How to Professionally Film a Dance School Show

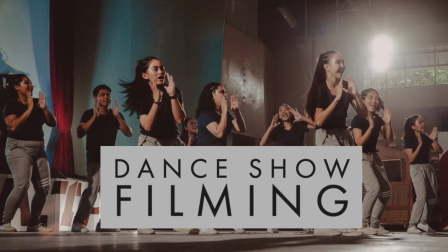How to professionally film a dance school show.
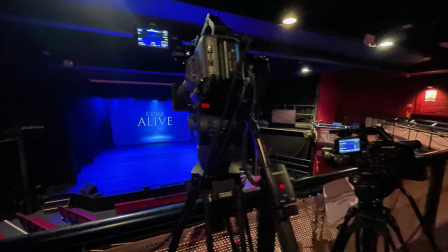Whilst there are many similarities to filming all types of stage production, there are several things to consider when filming a dance show which are unique to dance.
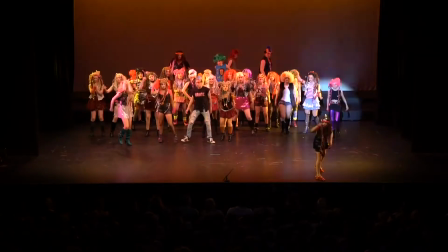These include the rapid change of lighting environments and color, pace of filming changes between acts and audio requirements.
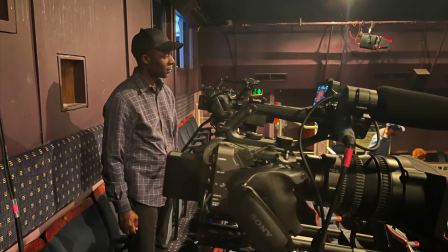How many cameras and how to set these up. With dance it's important to show the choreography of each piece.
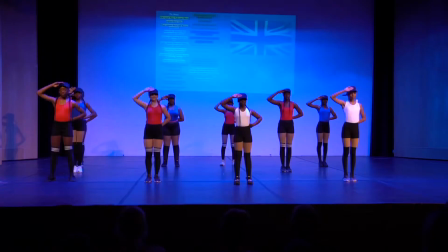You don't want too many close-up shots if they make you miss what is happening in the dance act. This is why I advise to not be too ambitious when filming a dance show.
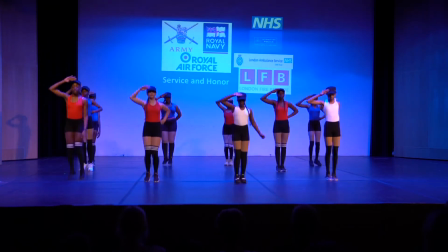If you are only filming with one camera, it is probably best to leave that camera covering the entire stage area throughout.
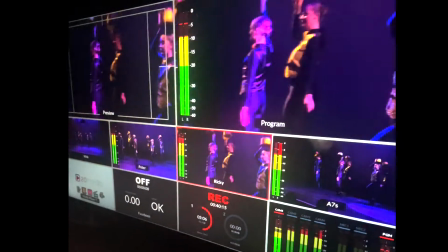But this is how to professionally film a dance show with multiple cameras and 2 operators.
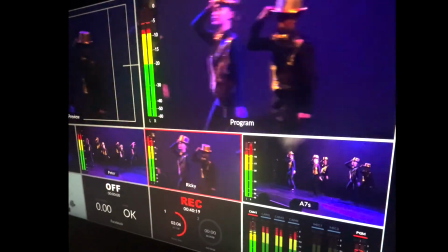Set up a wide camera covering the stage area. This camera angle will be highly used and should be zoomed in or out depending on the size of the group within each section.
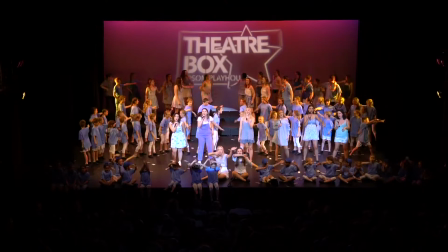You want to see the entire troupe, however if you can be as tight in as the limit of the act, this always looks better.
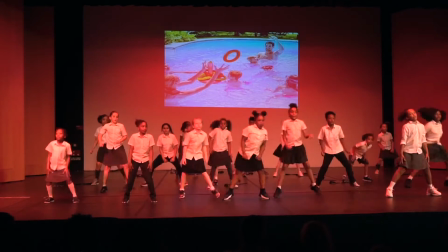One way of doing this is to film at a higher resolution than your final output and crop in during the editing process.
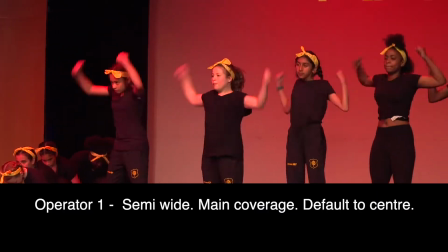Operated camera number 1. This camera operator has the role of covering the main part of the dance act.
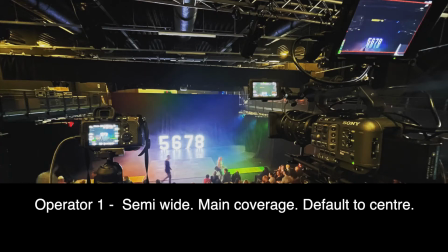This includes anything that merges to the center of the stage. The picture should be as wide as it takes to film from head to toe comfortably within the frame.
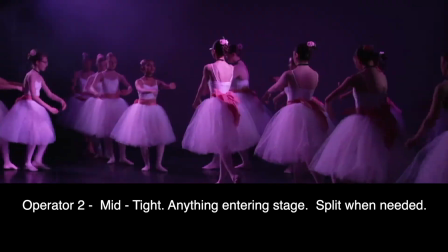Operated camera number 2. This camera takes up a position complementing operated camera number 1.
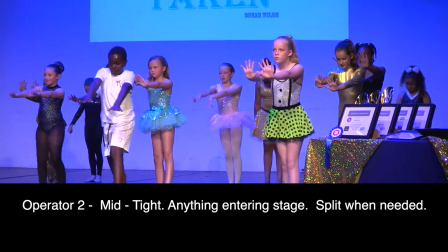We have found this to be best right at the front of the stage area, giving a real front row seat, angle and perspective.
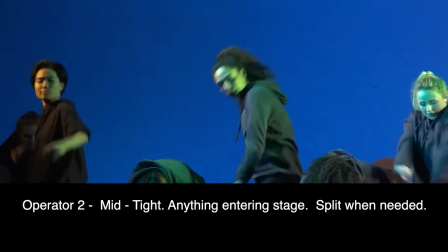Depending on the stage layout, where people go on and off and if they are visible, an angle to one side can also work well.
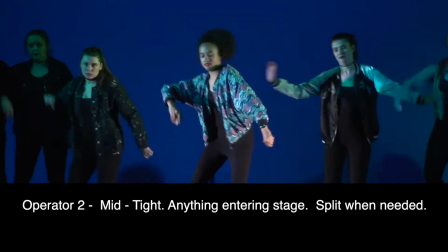When the groups are smaller or go center stage, this operator with zoom in tighter. A 4th camera is a luxury and will provide an occasional shot to insert.
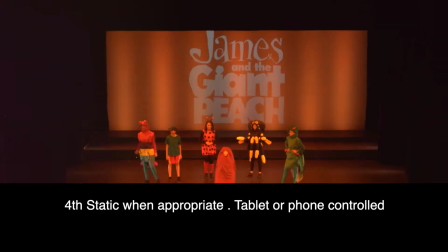The main thing is to have good communication and understanding between both camera operators.
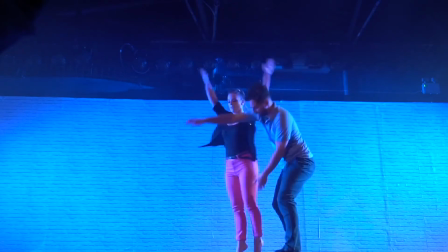They should know who follows stage left and stage right. Also, when the action is center stage, one should be tighter than the other.
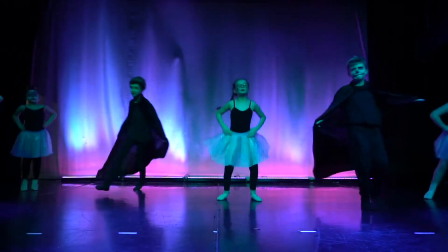Lighting conditions and pre-filming checks.
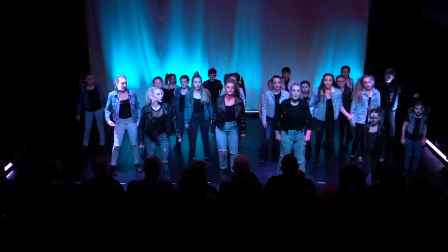With modern color-changing LED lights, lighting conditions can be easily changed between songs,
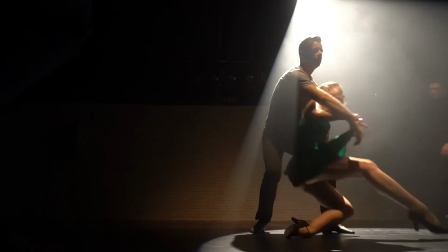and whilst this is great for a live audience, it can lead to complications with camera sensors.
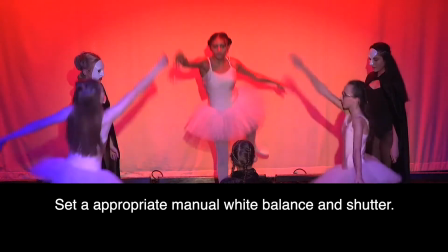Flickering can occur with certain colors, and if not set up correctly, cameras can try to auto-compensate for color.
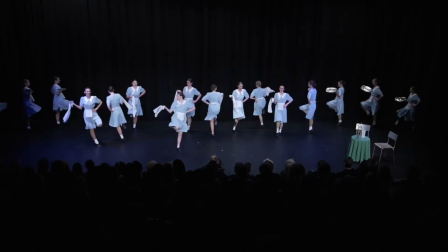The first thing to do is to make sure all your cameras are set to manual white balance.
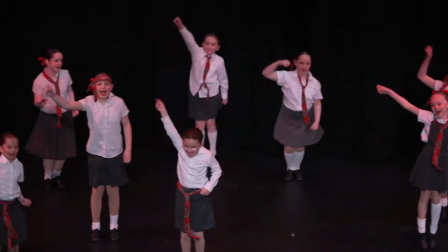Ask the person in charge of the lighting desk to give you the main color used throughout the show and set all your cameras manually to this color.
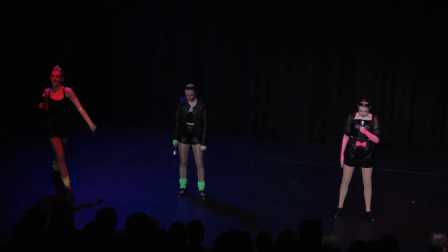Then ask them to run through all the different lighting environments for you to establish if there
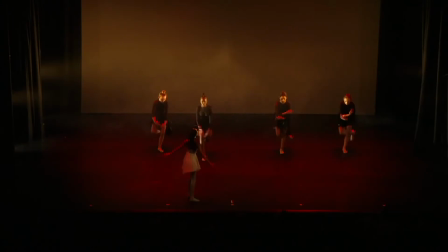are any issues with color or if the shutter speed needs to be changed to compensate for flicker.
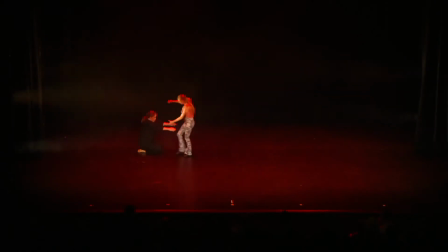The last thing to check will be the gain or ISO level flexibility to make sure you can properly expose your image under each lighting environment.
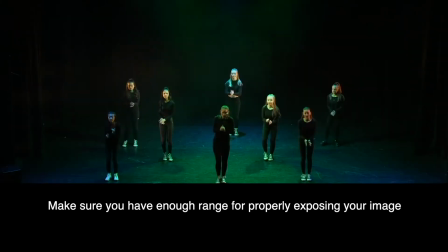What you will often find is you may need to change your gain between a spotlighted scene and a blue scene to compensate for the harsh difference in lighting.
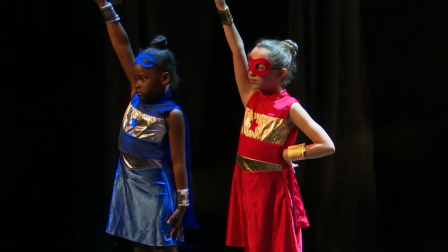Pace of song and dance.
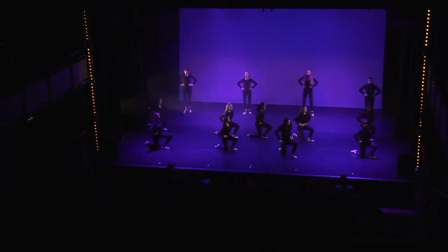A dance made up of younger children will give you the opportunity to capture higher shots of each child, as they are often slower paced.
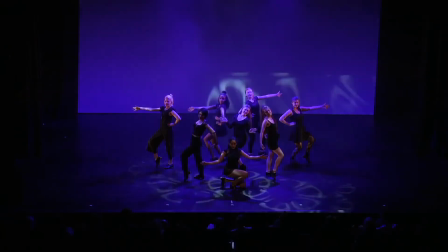However, during a fast-paced act, you won't have the opportunity to use too many tight shots.
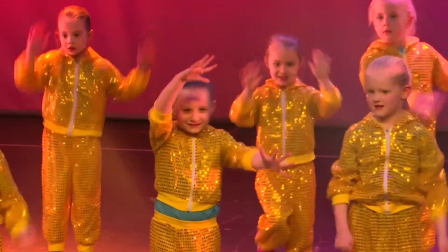It is often best to set cameras to a more static mode and to cut between them, as camera movement will just be distracting during these songs.
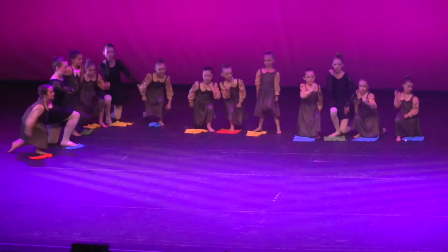Sound capture and atmosphere. The relatively easy bit for dance productions is sound.
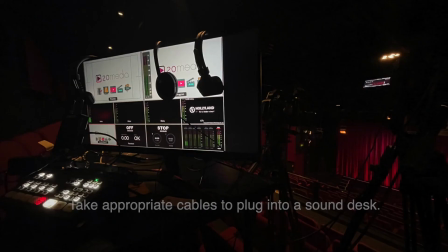It is best to take a music feed direct from the sound desk into either a recorder or your main operated camera to be monitored.
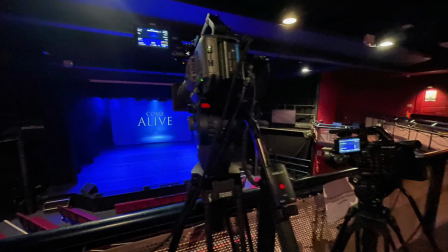Audio levels can often dramatically change unless they have been balanced properly beforehand.
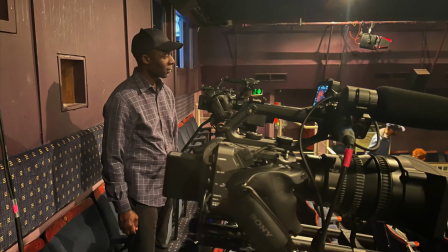Having someone on camera to up and down these appropriately can help.
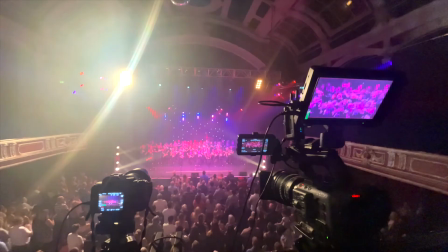You may also want to capture an ambient microphone for tap dance and crowd reaction.
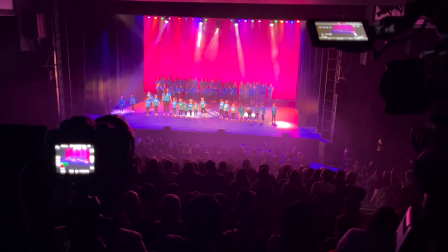A post-audio at a dance show often misses the atmosphere, however this is an option during certain songs if the live sound on the day isn't perfect.